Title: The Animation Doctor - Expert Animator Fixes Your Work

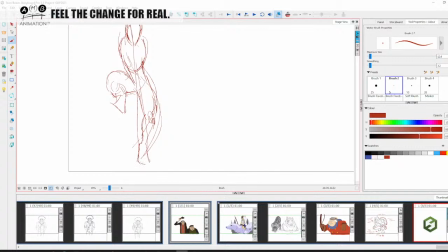(41:12)
And he's standing on a tree, I guess, here. So his feet direction is going to be down here like this, right? Then here, his shoulders are always going to be forward in preparation, right? So we got a shoulder here, right?
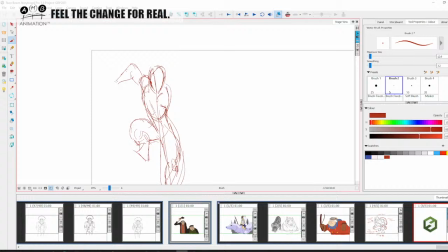(41:31)
Forward in preparation, coming up like this, right? And then we have his hand here, and he's on his knuckles.
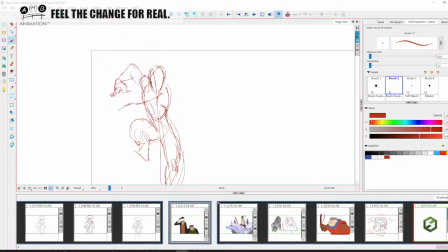(41:45)
So this is a very rough drawing, but I'm just enjoying, right? I'm gonna just keep it rough, right? So then we've got the other arm coming forward just straight like this, with the, you know, the
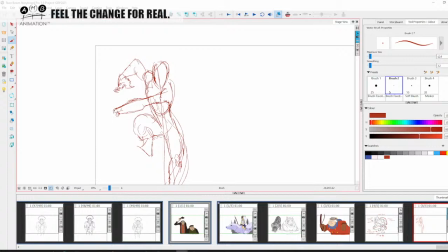(42:05)
head of the ulna here, right? And the width of the radius, and then the, oh, I love the hands, you know, the knuckles coming here like that. So that's essentially the pose, and he's got his loincloth,
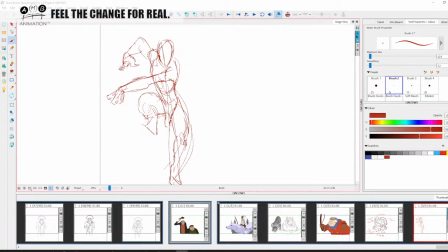(42:21)
which, you know, comes in and out a bit, which goes in with the, now you got to be really careful with the silhouette, because you don't want that to look like his dangly bits, which is why they, you know, they've done it quite cleverly.
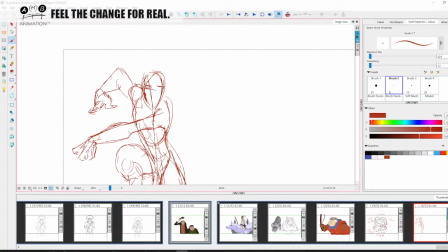(42:40)
Then we're going to do the eye line, which, you know, the eyes, his face is quite simple, actually, almost, you know, almost anime-like in the fact that it's just eyes on eyebrows, a straight line,
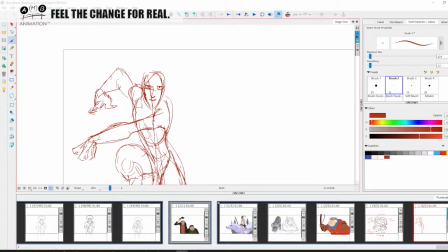(42:56)
you know, with an arrow nose, nice kind of little smile here like that. Very simple, graphic, two-dimensional face, which is what I love. Now the hair comes in on like that.
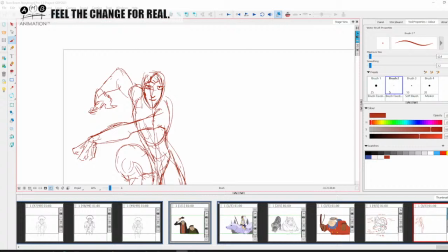(43:14)
There's a little bit of brow hair, which I can't quite make out. He's very, very rough with his drawing. So the hair comes down over the side.
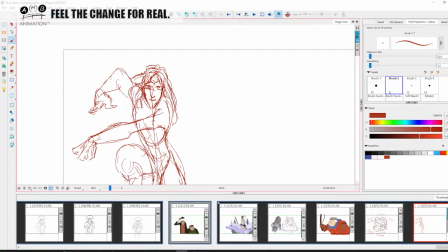(43:31)
And he hasn't even done it as a block. He's just scribbled with his pencil, which is cool. Gonna just slightly change my eyes a little bit. There you go. Right, so that's one of the angles.
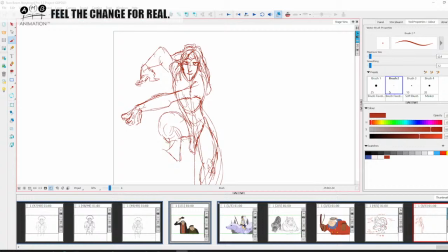(43:47)
What I am gonna just put in there a little bit is a little bit of the musculature and explain the knuckles of the character. And he's got a little bit of definition of the, always the tension, the ulna, ulnaris.
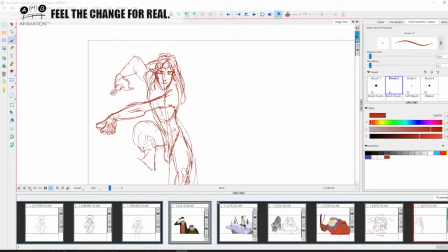(44:05)
The bicep is always kind of left underplayed, I guess, because they wanna make him more about forearms, I'm guessing. The chest comes in here like this. I love the way he's drawn it with these rough lines.
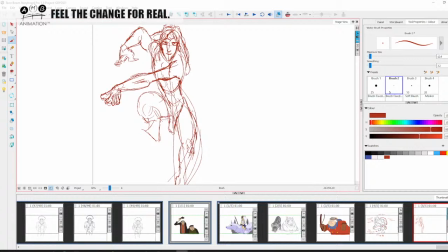(44:23)
It almost feels like he's put hair on the character's arms, you know. It's funny, he's a completely hairless. I know the humans are considered hairless apes by some, right? But it's quite funny because he hasn't got any, hardly any bodily hair on him at all.
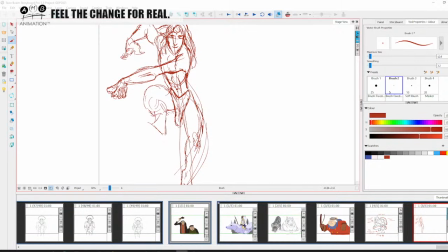(44:41)
Which is, you think he, you know, brunette, he would have some of that, but you know, it's just clean and easy visual contrast him to the ape family,
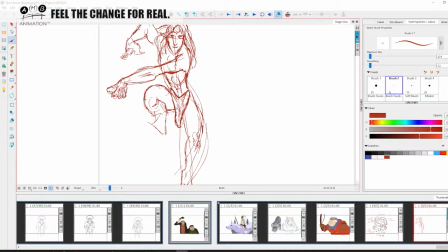(44:56)
you know, which for the most part has accepted him, except for the usual father-son thing. You're never good enough for your dad, right? So this thing goes here like that.
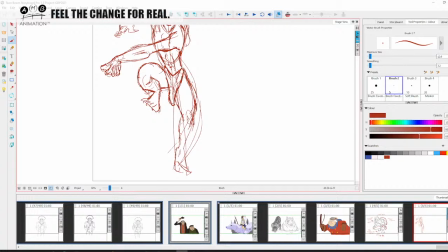(45:11)
And this comes out there.